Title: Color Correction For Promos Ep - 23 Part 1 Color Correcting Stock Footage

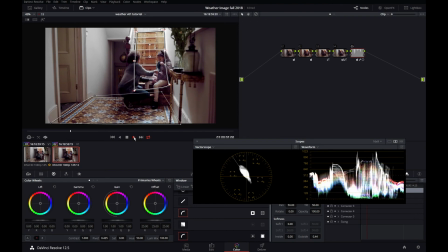498s
You're going to always want to play this when you do a key like this to make sure there's no weirdness on the edges of where your key is. I'm looking over here in the door. If you look in the matte channel, you can also play the matte channel.
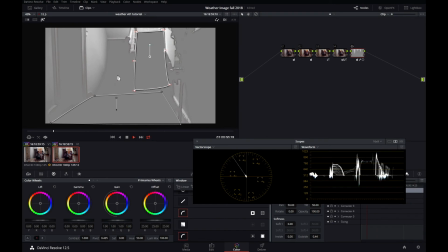511s
I don't see any boiling edges. I don't see any weirdness. I don't see any of the girl's skin coming through.
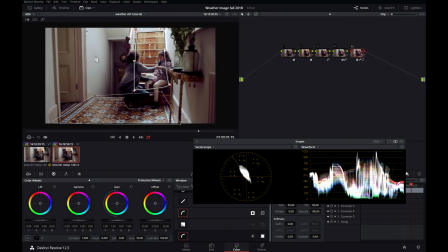515s
It looks like a pretty clean key. It just took some of the weird color out of the wall.
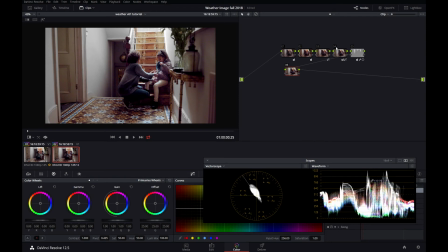520s
So after that node, I'll bring my gain down a little bit, bring my lift up a little bit. I want to see some more details in her pants, and I want to see some more detail in the highlights. So gain up, lift down.
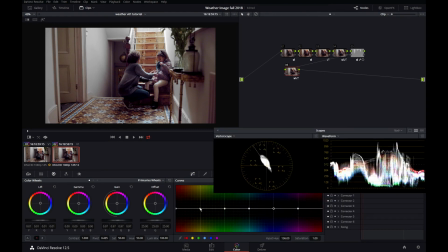533s
This is going to seem a little counterintuitive, but after looking at the picture, I decided maybe I want to put some of those yellows and greens back in. And you're going to say, well, we just took them out in a previous node, but yeah, now I want to put them back in. And this is part of color correction. You change your mind and you kind of go with what feels right.
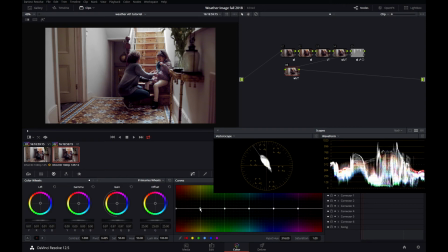550s
When you fix something in one node, it might break it in another. So let's bring up yellow a little bit, warm it up, put some green back in. The green's going to go back into these plants. And I'll put a little blue back in the picture to cool it off. Off, on, off, on. You can see a little more detail down here.
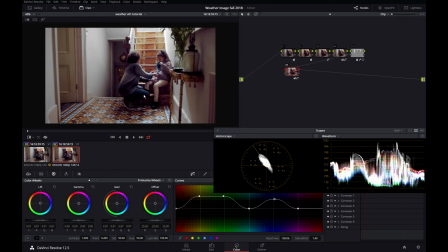569s
The blue in her pants is now coming out a little bit more. The yellows in the floor are a little bit more pronounced. The yellow of the door is a little bit more pronounced. That's just part of color correction. Sometimes you take color out and then you realize, you know what?
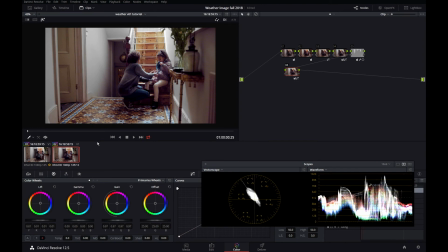580s
I think I want to put it back in. So we're getting a little closer here. I'm going to put another node on and I'm going to bring up my color boost. By using color boost, it seems to give the shot a more natural color look than just increasing saturation. So it's increasing the colors in that picture, but just the colors we kind of like. We've knocked out all the colors we don't like, in the previous nodes.
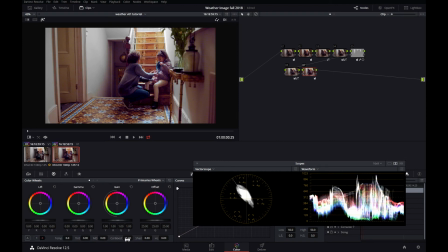599s
Maybe that's a little too much. Bring that down a little bit. There we go, a little better.
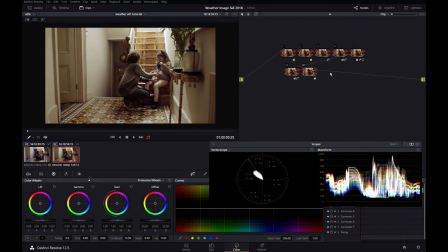604s
So if we look at the original shot, which was this, and that's what I've gotten into so far, the art director really liked this cyan blue of these tiles, and she wanted them to punch out a lot more,
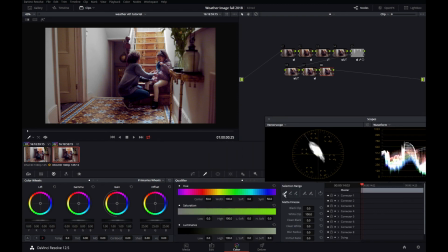616s
which is no problem for the resolve. I'm just going to add a node, select my keyer, zoom into the blue squares, select one.
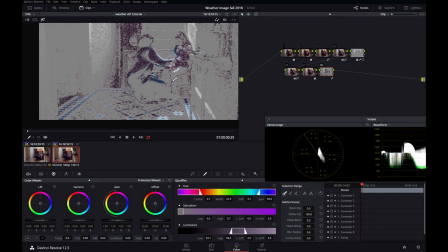625s
Now we've got a lot of magenta in there.
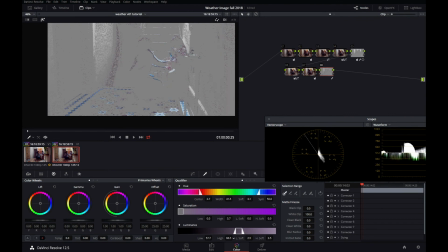628s
See if you can adjust that by using the low and the high slider. Whoops. Get rid of some of those whites. Try to clean black. That's not helping. Clean white. Helping a little bit.
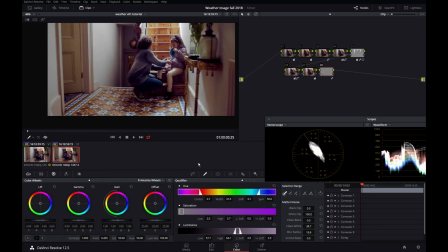647s
Blur never hurts. What I can do is push my gamma and my gain down towards cyan. Now those tiles are really popping off that floor. Maybe a little too much. Bring it back a little bit. You have a nice contrast now with these yellow tiles and these bright cyan blue squares.
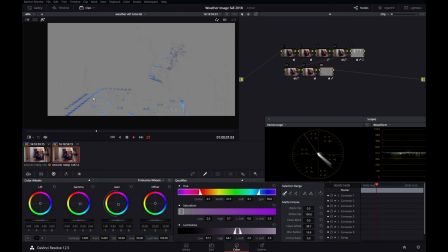665s
Again, I'll play it down just to make sure. Not too bad. We got some stuff up here. Let me see if I can mask that out. And I can.
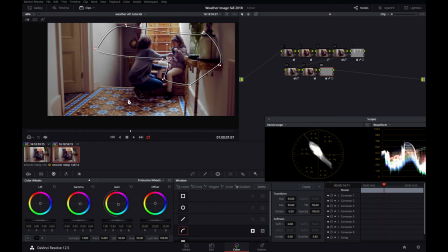676s
So our blue tiles are now kind of popping nicely off the floor. That's what they shot, and that's what we've turned it into so far. Wow, I sure can't talk about color correction, huh? This video is a little too long. I wanted to do it in one, but it took two. I had a lot to say. So this will be the end of part one, and you can click right here for part two.
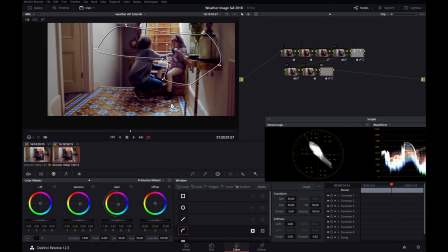695s
I hope you guys clicked part two. I hope this helped so far, and happy correcting, everybody.